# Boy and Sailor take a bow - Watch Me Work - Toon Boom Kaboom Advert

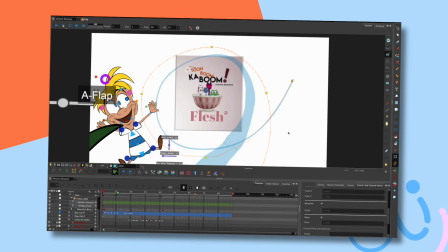[0:05]
Hello, hello, hello, welcome
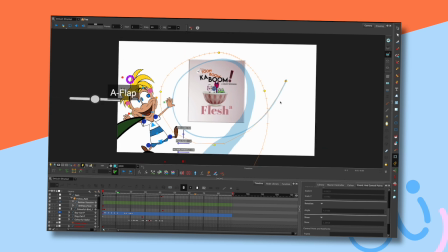[0:10]
to this another edition of Watch Me Work. So I'm currently working on the last shot of this this commercial. It's quite big, and if you followed the last one, you'll see that the bird, if I can find it there, just turn him off.
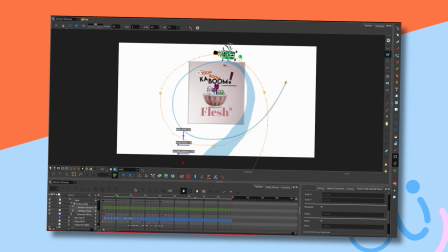[0:28]
The bird is kind of worked out. Now I haven't animated the bird much yet. What I've kind of done is just use this as blocking, because fiddling with this takes a bit of time,
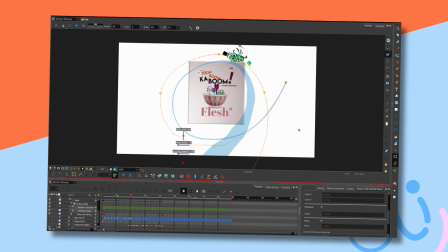[0:43]
and I'd rather make sure that everything else is in place, and then if I need to adjust the trajectory of the curve, slow it down, pull it over longer period of frames, everything like that, I can do that at a later stage.
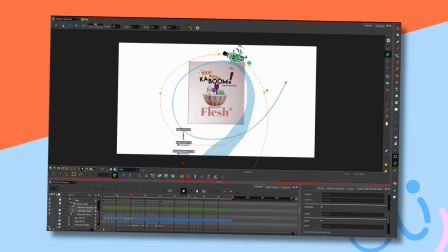[0:56]
So there's no point in me going in here and animating him flapping his wings and stuff, because you know, it's just going to be wasted work, really. So I'm going to turn the bird off, and I can turn the path off as well, actually. Let me just do that.
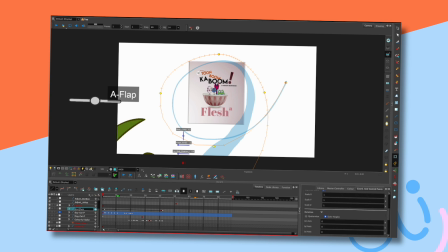[1:12]
In fact, I'm going to change the name of that bird path, and then I know that that's the bird, and I'm just going to hide it. So what I'm going to concern myself with today, among other things, is the little boy.
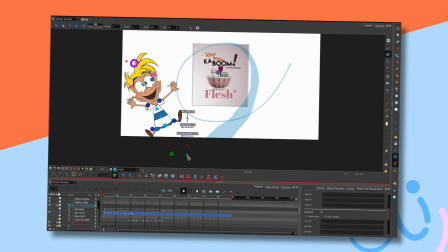[1:27]
Now, if I just turn it off, every time it does this, it's very annoying. There we go. Right, now, what I want for this
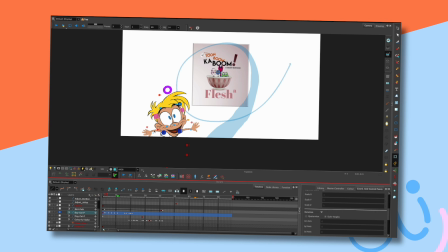[1:42]
character, let me just turn his hands to sort of quick preview mode, is I'm going to have him jump in from out of shot and then just sort of stay there looking wide-eyed.
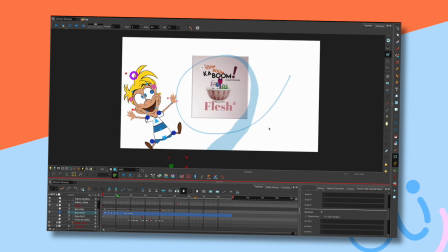[1:54]
I don't want, because there are so many characters in this, I don't think it's beneficial to the shot if they move around too much. They'll have their little moment of coming into the shot and then pretty much stay put. Fidget a little bit, but I'm not going to wave their arms or anything like that, because it just is too much visual noise.
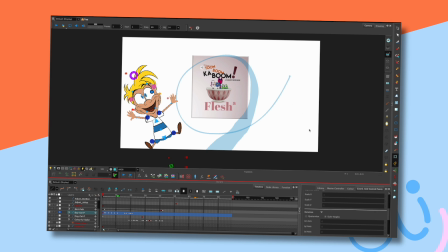[2:13]
There's already tons of stuff going on, you don't need more. So it's kind of like an acting thing, where in order to sort of draw attention, this is the thing that I'm wanting people to look at now, the book. Buy this book, you know, whatever I put in the middle.
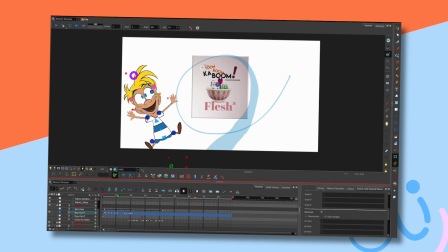[2:31]
I might put a selection of books here, you know, adapt to the commercial. But that's the kind of thing I want to do, and therefore the characters, as I say, they don't want to move too much once they're in place, really. There's too much.
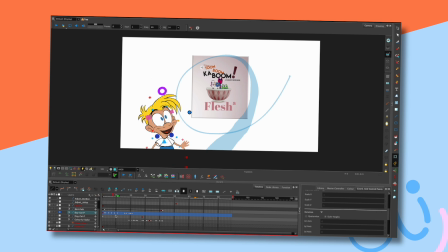[2:47]
So I've got this piece of animation that I've already taken from one of the previous shots. And his eyes aren't well, they're in the right place in a way, and then they're not here. So I'm going to have to alter that a bit. Also, he's jumping in
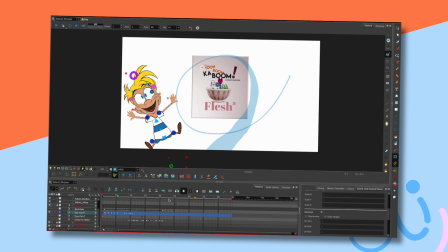[3:06]
way too early. He needs to jump in, you know, much later stage. So therefore, I need to have, you know, him sort of start from there. And the first character that comes in is the bird, because that's the following in from the previous shot.
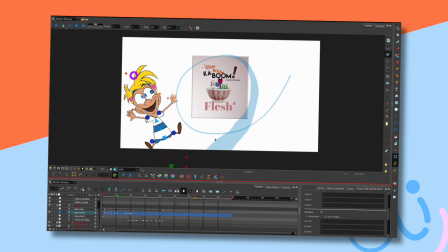[3:21]
The birds, there are 3 birds, they float upwards, and so they're at the very least 1 or maybe even 3, I'm not quite sure yet, are going to come up into this shot to do their thing. So that's the first thing that has to happen, the birds, then the boy.
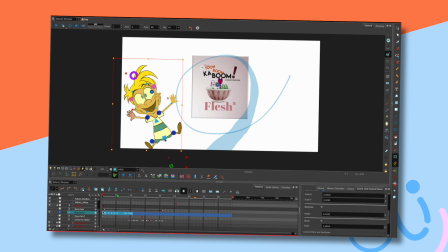[3:36]
So what I'm going to do is I'm just going to take the keys that I already have for the boy, and I'm going to move them over to 10 like that, and then he pops into existence there. Now what I might do as well is copy that, paste it there,
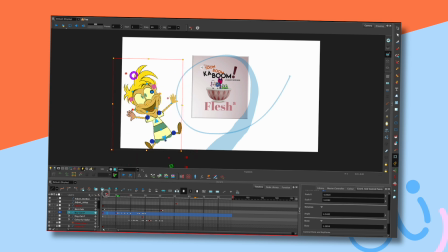[3:52]
and then we've got some, you know, he exists on those frames as well, otherwise the exposure of his bits and pieces just isn't there.
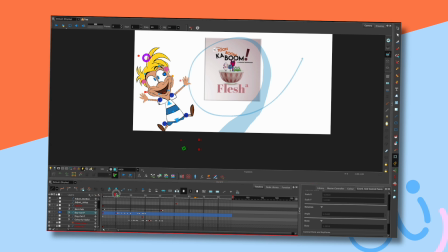[4:00]
I'm just going to turn that hand as well so that we can see the hands.
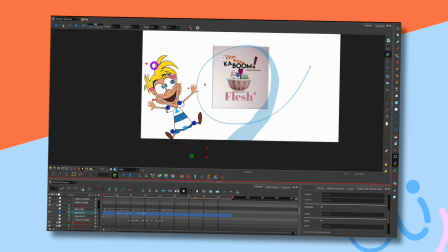[4:05]
They don't look as nice, but I can actually see them.